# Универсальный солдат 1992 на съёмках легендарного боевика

We actually went back for two weeks and reshot stuff and added moves to the fight, because it was a little too short, people felt, you know, the first version.
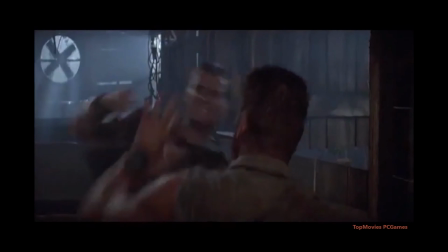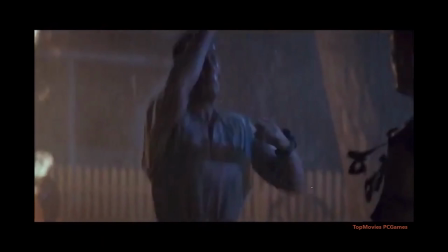7:57 Yeah, Jean-Claude had his, you know, signature spin kicks and jump kicks i
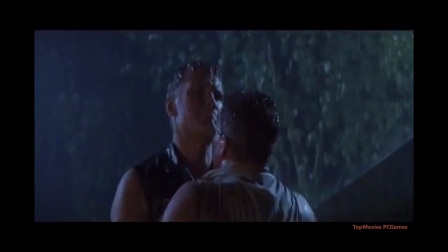8:06 kind of felt that i wanted to show some brute strength you know kind of throwing through walls and things of this nature
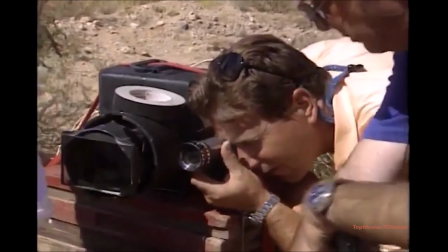8:17 vick armstrong second unit director and stunt coordinator designed some extraordinary action
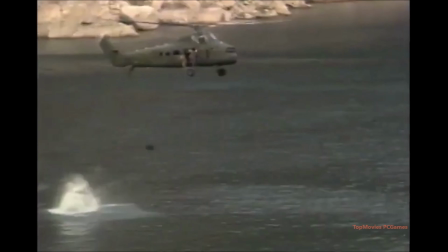8:23 sequences taking full advantage of the universal soldiers incredible strength and abilities I think a good action picture always has to have a reason for the action happening. I hate going to the cinema myself. I'm just seeing action for the sake of it. There's a lot of humor kind of built in in the story.
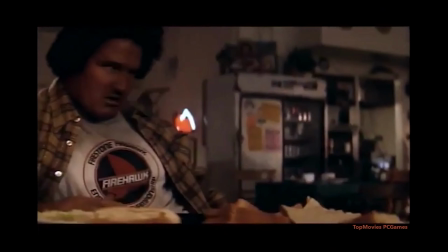8:40 So there's a contrast between action, brutality and fun.
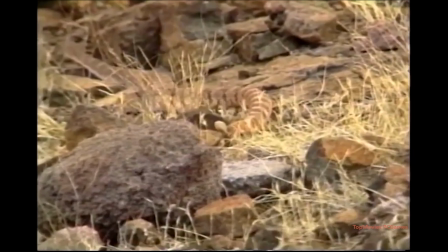8:46 I just want to eat.
For three months, the cast and crew braved the dangers of desert shooting, where temperatures reached a scorching 115 degrees.
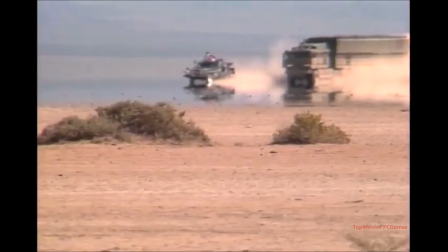8:55 Especially on the dry lake bed that we worked on, We had plumes of dust going two or three hundred feet in the air from these trucks.
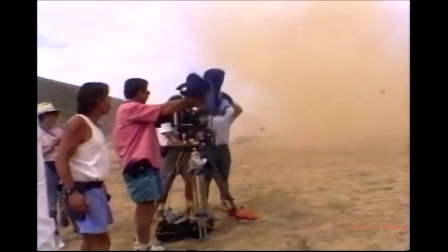9:01 And of course, when the wind's wrong, the whole crew eat it, cameras and everything.
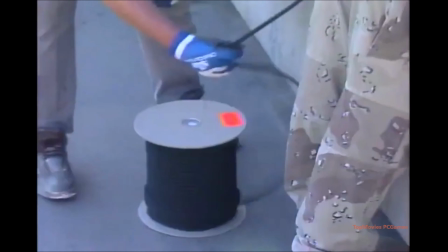9:05 But by far, the most intense location was Hoover Dam, where the filmmakers created a never-before-attempted action sequence.
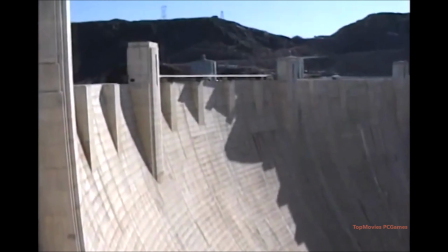9:13 The stunts we do involve scaling down the wall of the dam, which is about 700 and some feet. You know, repelling's been done a lot, but we did this Australian style, as we call it, which is facing forwards.
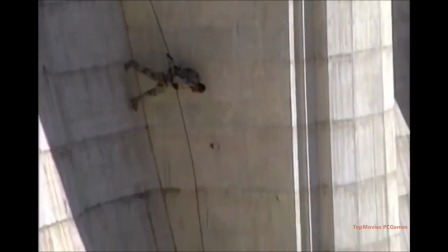9:25 Action!
And it looks like our guys are just running down there, which, you know, gives it another, a different look.
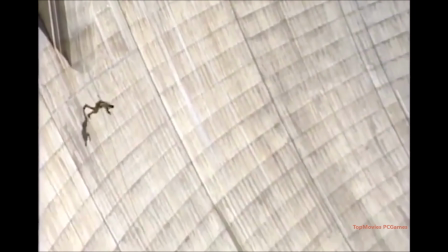9:32 And some of the wide shots, you suddenly get the perspective and the scale of the whole thing,
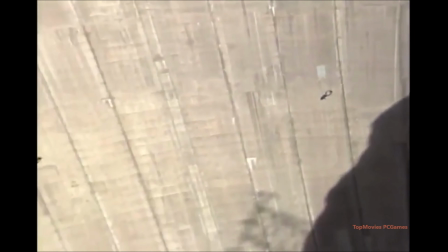9:35 when you see the dam so vast and two little fly specks coming down, and then you zoom in or cut in closer with everyone.
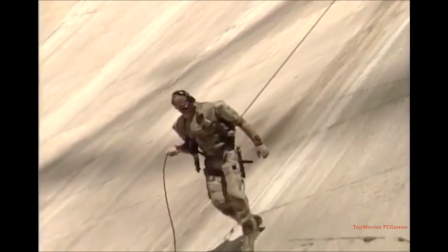9:41 That would be very spectacular. In itself, that's an amazing feat for anybody to do.
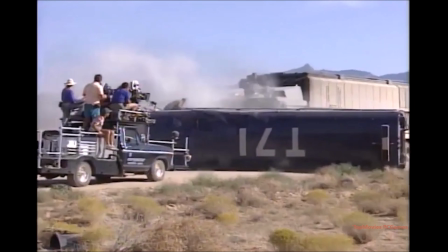9:46 And I think people are going to be tuned in to this because they've never seen it before. It's really one of these films where everything comes together, you know.
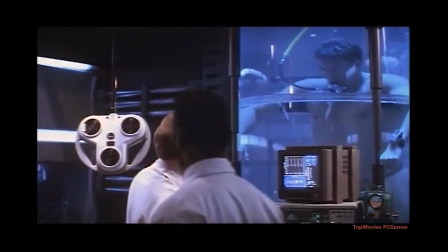9:54 It's in every scene, there are special effects, big machines, planes, helicopters.
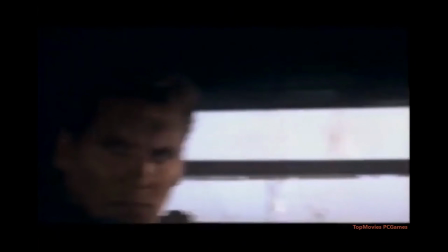Yeah, big, definitely a lot of big toys. Big toys for grown-up boys. Yeah, it's a great morning.